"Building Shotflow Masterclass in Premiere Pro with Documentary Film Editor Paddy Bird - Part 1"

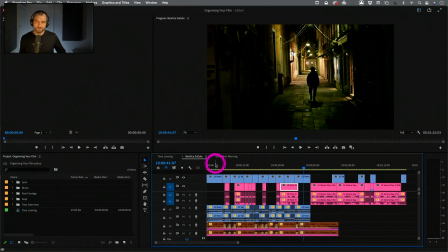490s
Another thing we're very deeply concerned about with shot flow is the essential action that's going on in the shot, but most importantly, and especially at the start of the shot and at the end of the shot, because that's when it transitions to the next shot.
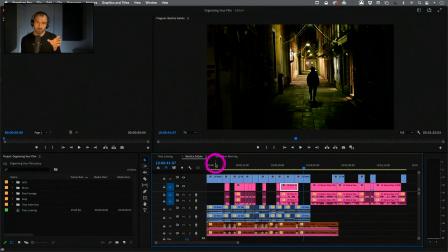508s
So what's happening in terms of action in the shot, and where does it start and where does it end? Because how we cut that movement or action or whatever's going on inside the shot at the start and the end,
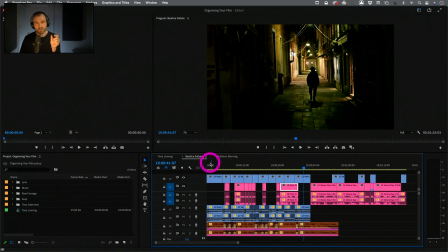525s
how we cut that in the next shot has a massive jarring effect to the audience. So we've got to be very careful what we're doing around the cutting point. So obviously what goes on inside a shot is very, very interesting in terms of the action, but also we have to be very careful about what that essential action is doing,
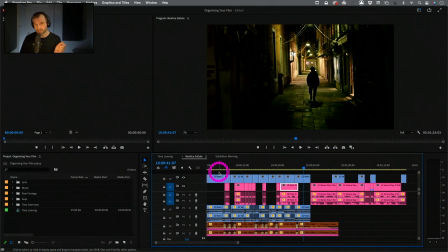542s
i.e. is it finished or is it linked to the next shot once we go in and out?
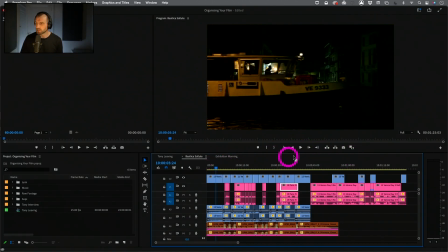548s
So let's just look at this. Let's just see this sequence again through that eyes.
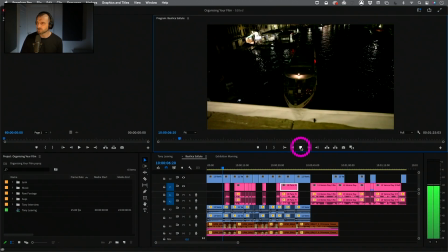554s
So we've got a moving boat, and it's kind of moving in two shots. So there's a connection there, which is really, really nice. There's a high angle shot going from a low angle shot, and that's a fluid shot flow.
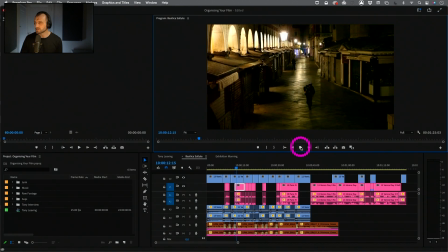566s
That's great. Then we're going on the character. We introduce the character coming in. He's walking towards the camera, which is a nice bit of visual grammar. If you're coming towards something, that's like, oh, I'm opening up something, which is kind of nice, but it's a wide shot.
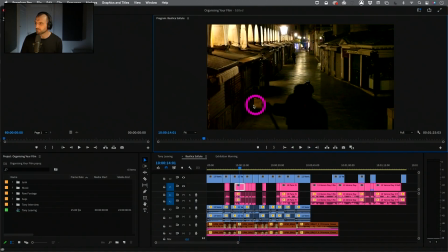583s
And then we've got this foreground action of this road sweeper who's street cleaner. He's coming across this way. So we've got a kind of nice symmetry to the shot. We've got movement coming across this way, and we've got movement coming across this way, horizontal and vertical movement.
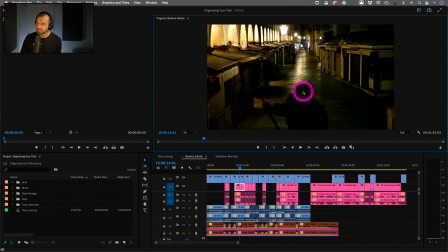600s
So that's very pleasing to the eye. And I cut in at exactly the point where that was happening. I didn't cut in when the guy was here or here or here. I cut in so it acts as a kind of wipe.
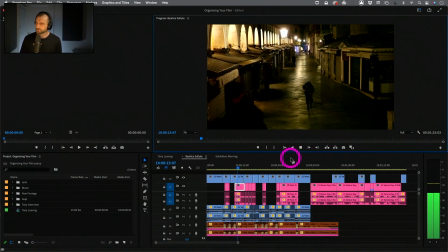613s
So there's a logic into that visual grammar.
This has that personality of just being really old and very...
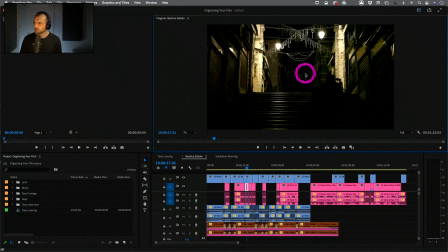620s
And again, we've got a connection here because this is obviously the reverse angle shot. Tony, the character, is moving up the stairs. And there's a connection from there to there. So we've got a kind of sequential nature to it.
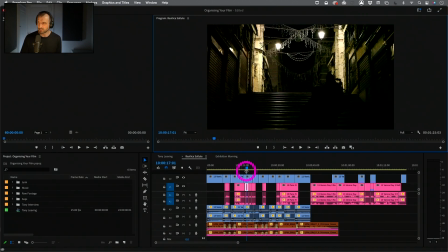636s
We're going from wide to wide, but they're two very, very different wides in terms of composition and stuff like that, which is really, really nice.
Serene and very beautiful.
And of course, we've got, again, this guy coming in left to right. So there's a connection in the symmetry between the two shots, which is really interesting.
Because of the type of city it is.
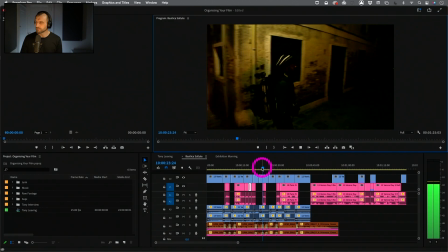656s
And then we got another moving shot.
It's a water.
Okay, so let's look at this.
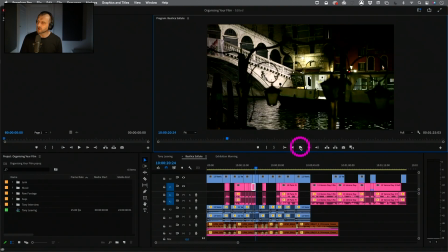661s
Let's look at the shot flow here. So we've got we've got a difference here between the movement of an object in the shot, and now we've got our first real bit of camera movement. Now, where did I come into the camera movement?
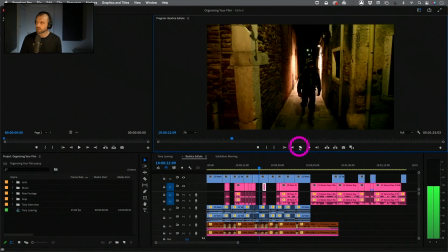677s
Let's just go back frame by frame and look at the shots, the frames in between there.
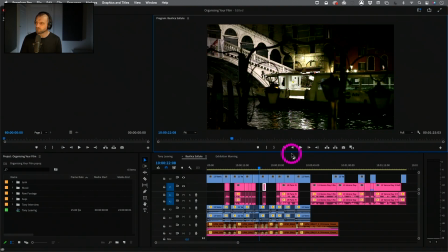682s
So obviously the static camera, moving object. Now we've got moving object and moving camera.
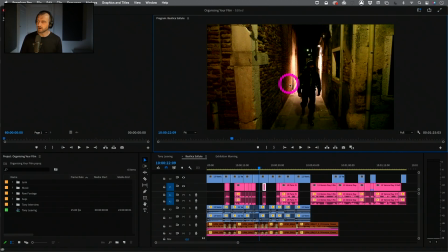689s
So I came in, I didn't come in halfway through the camera move or while the camera move was just starting.
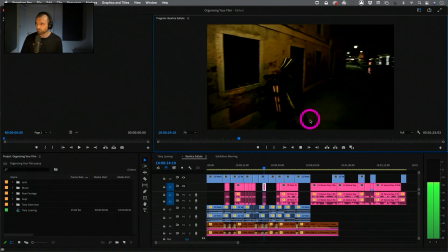696s
I came in when the camera move was static, and then we're moving over, and then I waited, and as soon as it settled, bang, I'm out again.
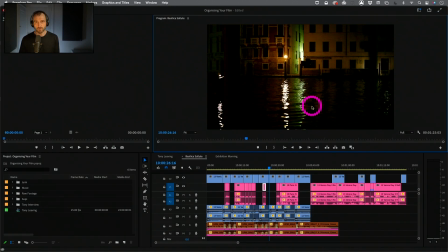705s
So that is a nice piece of fluid shot flow. Of course, we can mess around with that. Then we get into kind of pace and timing, but this is a really good bar to set us at. The essential action or camera movement has been allowed to, when we cut,
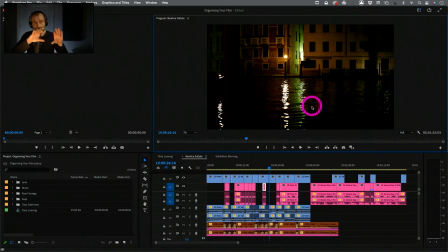722s
it's been allowed to start from zero, and there's a movement, camera and action stops, and then we cut out. So there's a kind of fluid, there's a cleanness to the shot flow, which is really, really nice.